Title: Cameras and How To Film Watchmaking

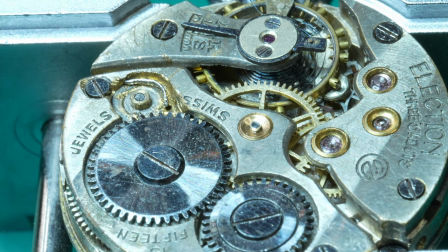15:49 So I can get a one and a half times digital zoom, so that takes me with this lens from a 105 millimeter equivalent up to about 160 or so so it's just nice to have that little bit of extra
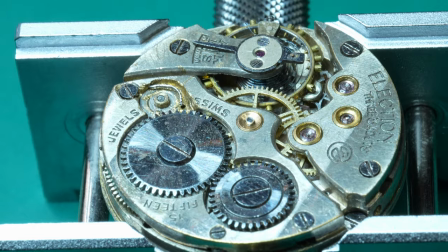16:05 flexibility effectively having a zoom without a zoom and at 4k i don't really
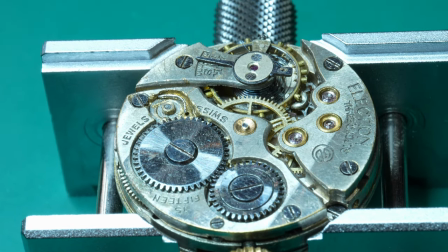16:10 lose any resolution at all i also should mention too that you really don't need to buy a high-end camera like an a6700 i bought one because i want to use it for other things it's got some really really nice features but they're not necessary for watchmaking.
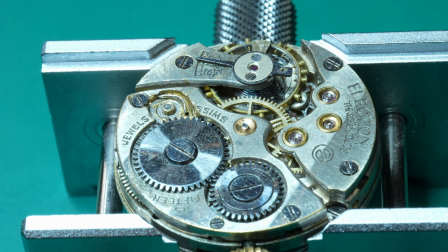16:29 I could have bought two ZV-E10s for the price of one of these A6700. The ZV-E10 is an excellent camera and will really work very well for watchmaking so you'd only buy an A6700 if you had something else that you wanted to use it for as I do.
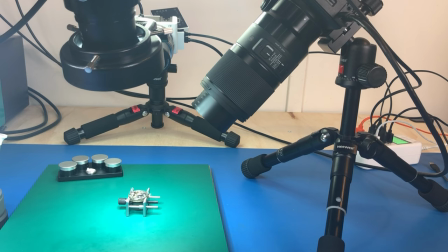16:46 Okay so yeah so the great thing about them being focusing
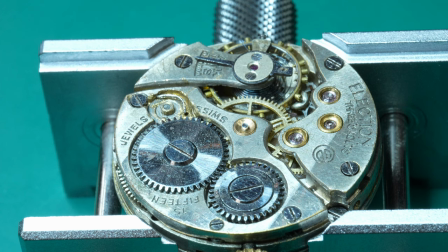16:52 lenses is that it means that I can just I just put it out of focus I
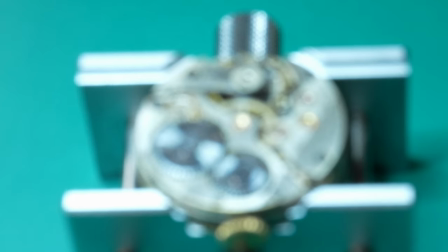17:01 can now just go and hit the hit the focus button
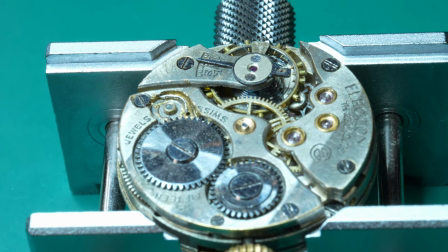17:09 that doesn't quite get it right all the time but I think I can actually yeah that's it
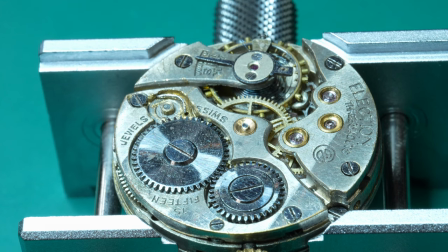17:16 I can tap on the touch screen and say I want you to focus on that and it will focus on it and I can do the same thing on my B camera so I generally do run them in manual focus mode because I don't want them to hunt around you know if
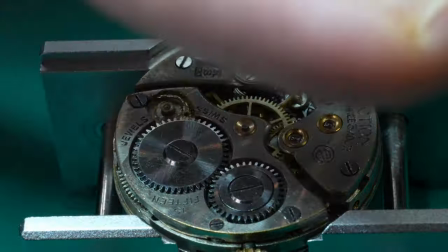17:33 I was doing this sticking my fingers and so on it would be focus hunting all the
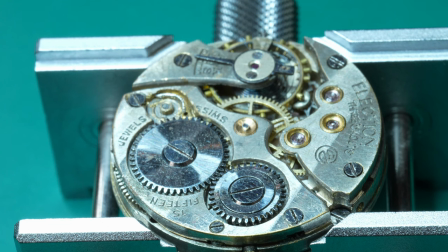17:38 time and so that would be pretty terrible so we
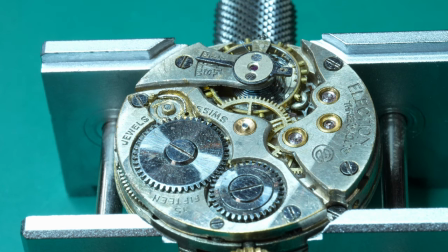17:43 don't want it to do that and I haven't really talked that much about the the microscope so I actually did
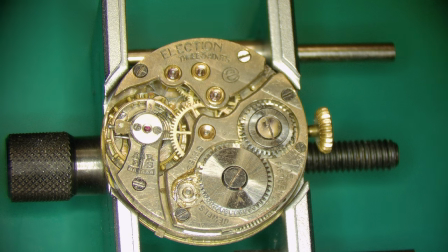17:51 make a video about this microscope so you might want to go and check that out probably the only thing to notice I'll just swing you around so you can see I hope you
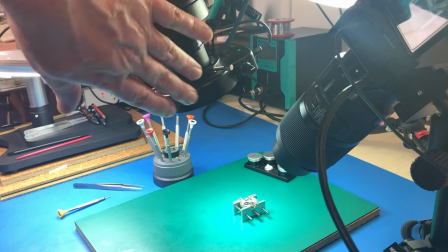18:00 can see that but the microscope is actually
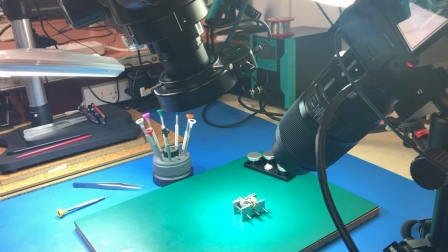18:04 tilted at an angle down towards the movement and that is because if it was straight top down
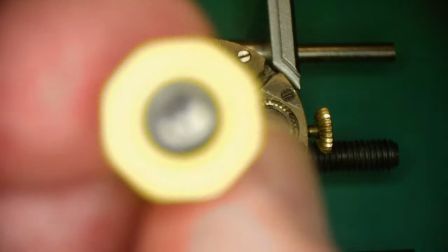18:13 every time I put every time I tried to work on it every time I put a screwdriver in there
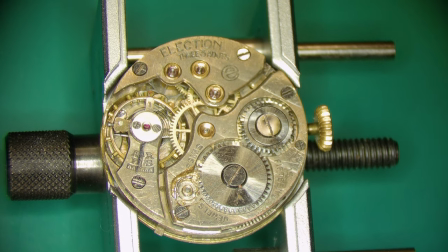18:20 you would only see my fingers so having it like this it means that I can actually
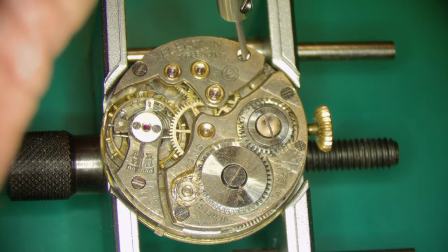18:26 work on the movement you know like so and have my fingers out of
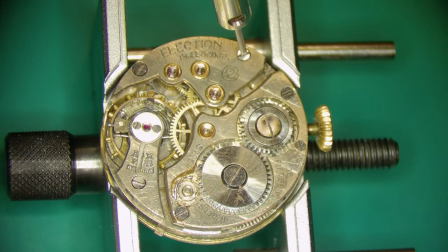18:33 the way and you can actually still you can
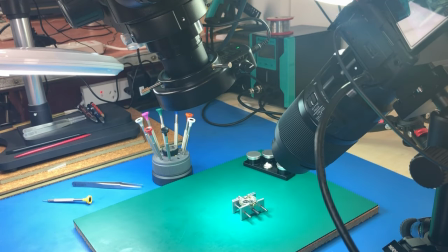18:41 It's about maximizing the chances that out of the three video sources there will be a shot that is actually usable. So I hope that kind of is clear enough about the cameras themselves. I just want to talk a little bit more now about the filming setup
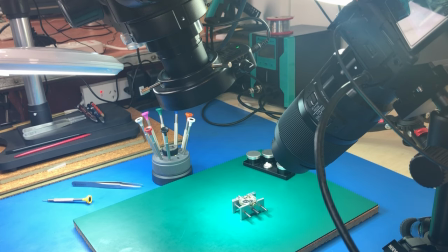19:00 in general because there might be some tips in that that are helpful to you.
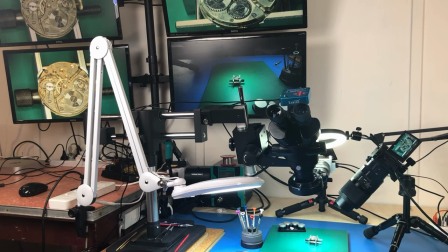19:08 so i'll just bring you out so you can see it all right so this is a bit of a wide view as to what we're looking at so i've got a bank of four monitors on the back wall there